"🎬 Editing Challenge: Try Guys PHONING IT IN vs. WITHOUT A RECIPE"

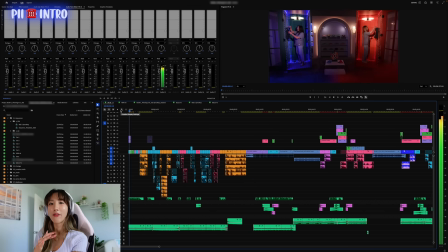So we usually write out a script before. For Phoning It In, it follows a specific music. We have a song that we always play.
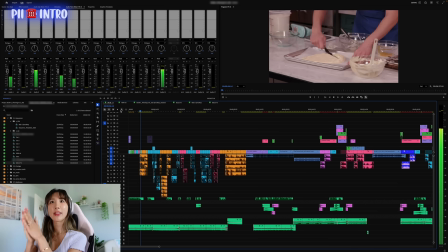So we just cut to the music, show all the experts and the chefs, and then we show the best moments from the episode.
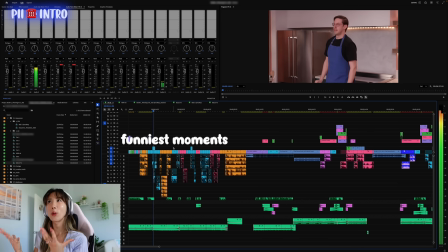So usually the most laughable moments, the funniest visual moments, and then we put them together as a cold open.
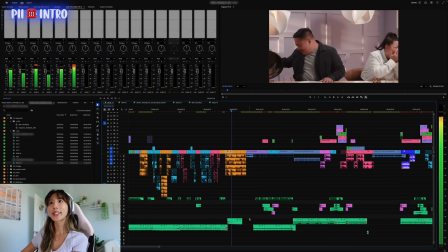And then we end with one of the funniest moments where the music cuts out, and then we have the intro come in.
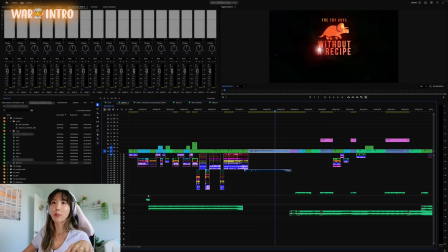Without a Recipe is also very similar, except that we use a different song for the intro every time. We have one song that I picked over here and a combination of the funniest moments from the episodes. I can't show you yet because this episode is not out yet, but you can tell these are just funny moments from the cooking, and then we have the intro come in.
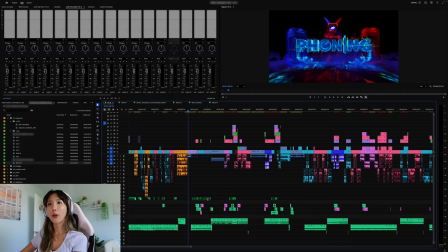Now after the intro, both shows are pretty similar, as in they have voiceovers down here that kind of leads us into the show. We have introductions of each characters, and then we go into the cooking.
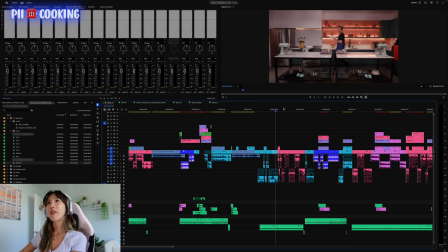For Phoning It In cooking, like I explained explained earlier, we're intercutting from the 2 contestants and then the 2 experts on the phone.
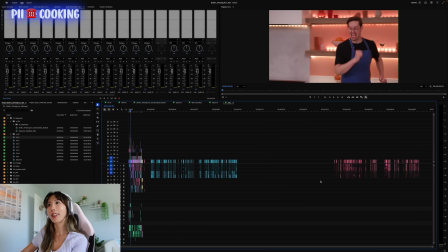I put the 2 sections separately, so the blue part and the pink part, and then I edit them by itself.
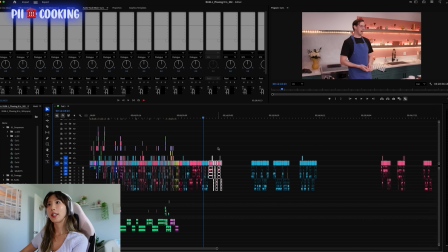So I'll put these together, edit them, and then I start puzzling them together back and forth from each other.
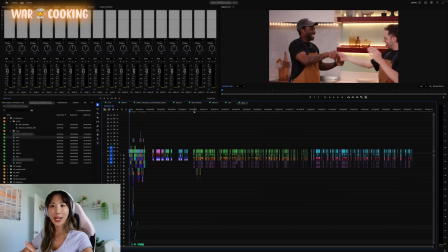For Without a Recipe, I do a similar thing.
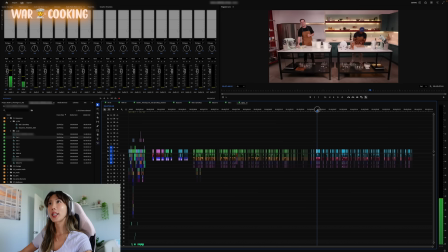I separate this green section that is Garrick and Zach, and then this blue section which is Ryan and Keith, and then I edit them together so it looks like this. Now for phoning it in, it's a bit easier to edit once the selects are pulled because I just have to put them all together.
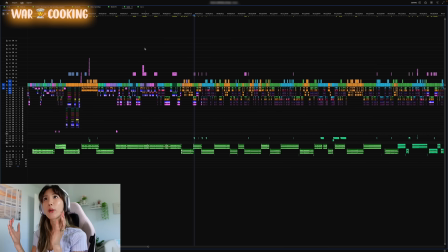I edit the blue section, I edit the pink section, and then I put them together. For Without a Recipe, however, not only do we have to make sure that the 2 teams that are cooking are aligned,
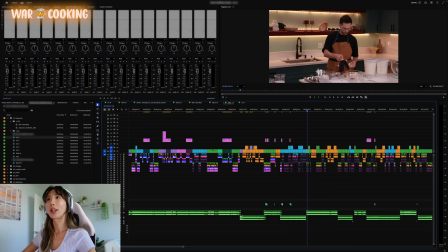so for example, if Keith is selecting his flour, Zach also has to be working with flour, and that's also the time that Monique has to be talking about flour.
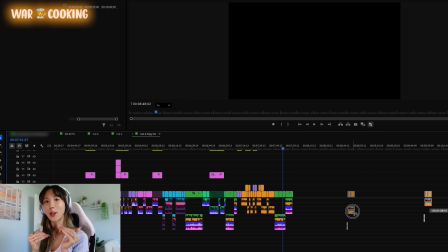So all of these have to align and the order has to go in the correct way for the Without a Recipe edits to work. So a lot of times we end up changing the order and it gets a bit complicated putting it together so that everyone is doing one section at a time. I think I gave a pretty good example in the previous behind the scenes. And for Keith, he made mustard.
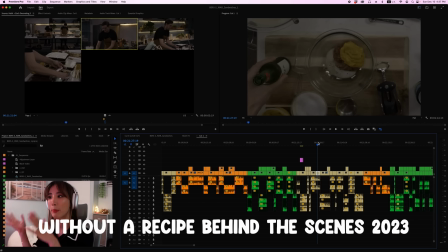This was not in the beginning of the cooking at all, but I put it right here so that all the sauces were grouped together.
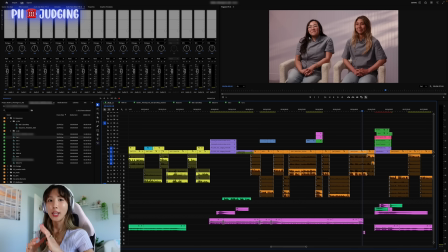Now for judging, phoning it in judging is way shorter because we're only judging 2 dishes. We have the 2 experts that come out, while in Without a Recipe, you have 4 contestants, so 4 dishes that need to be judged. However, phoning it in judging can be a little more complicated in regards to audio because you can see right here,
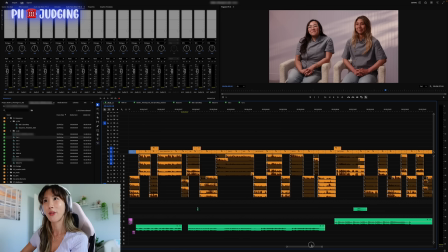a lot of them have to be muted and unmuted back and forth because not only do we have the judging room right here,
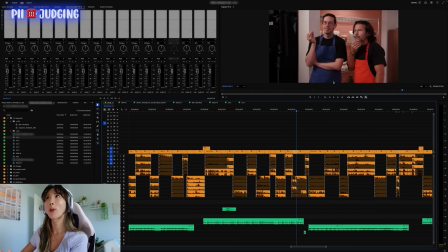but we also have the 2 contestants from another room feeding them information.
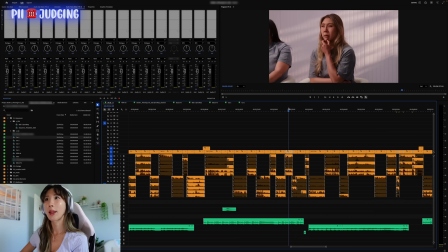They're on the phone this time with the experts telling them what to say or discussing something among each other.
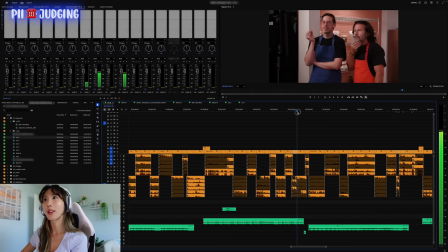So we end up actually muting and unmuting a lot of them because if you played them all together, it would sound crazy because they're talking while they're talking and they're not in the same room together.
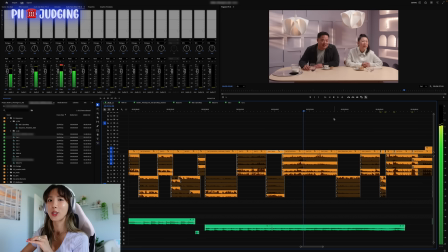So judging and phoning it in is a bit more complicated to edit together, but also shorter.
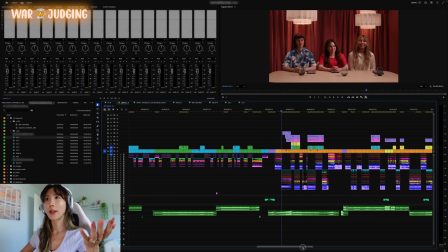So there's pros and cons. For Without a Recipe, even though the judging is a bit longer, as you can see, judging takes almost half the episode,
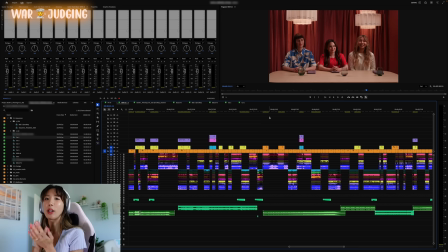but it's a lot easier to edit because we're just going 1 contestant at a time and they're all in the same room.
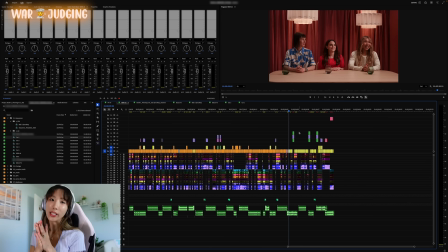And then at the end, we have the reveal, so we go over who won, but we start from the 4th place to 1st place, so it's a bit longer again.
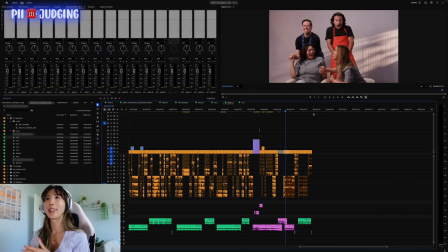While in phoning it in, you're only judging between 2 dishes, so it's a really quick announcement of who's the winner and who's the loser. So that was it. That was the comparison between Try Guys phoning it in versus Without a Recipe, how we edit it, how long it takes, how we break it down.
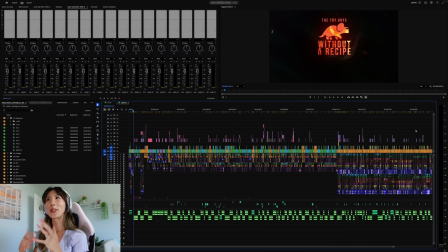I hope you guys found this information helpful. And as you could see, Without a Recipe is in edit right now. You guys will probably see it in a few months and I'm really excited for it to come out. So let me know if you guys have any questions in the comments below, and thank you guys for watching. We'll see you next time. Bye!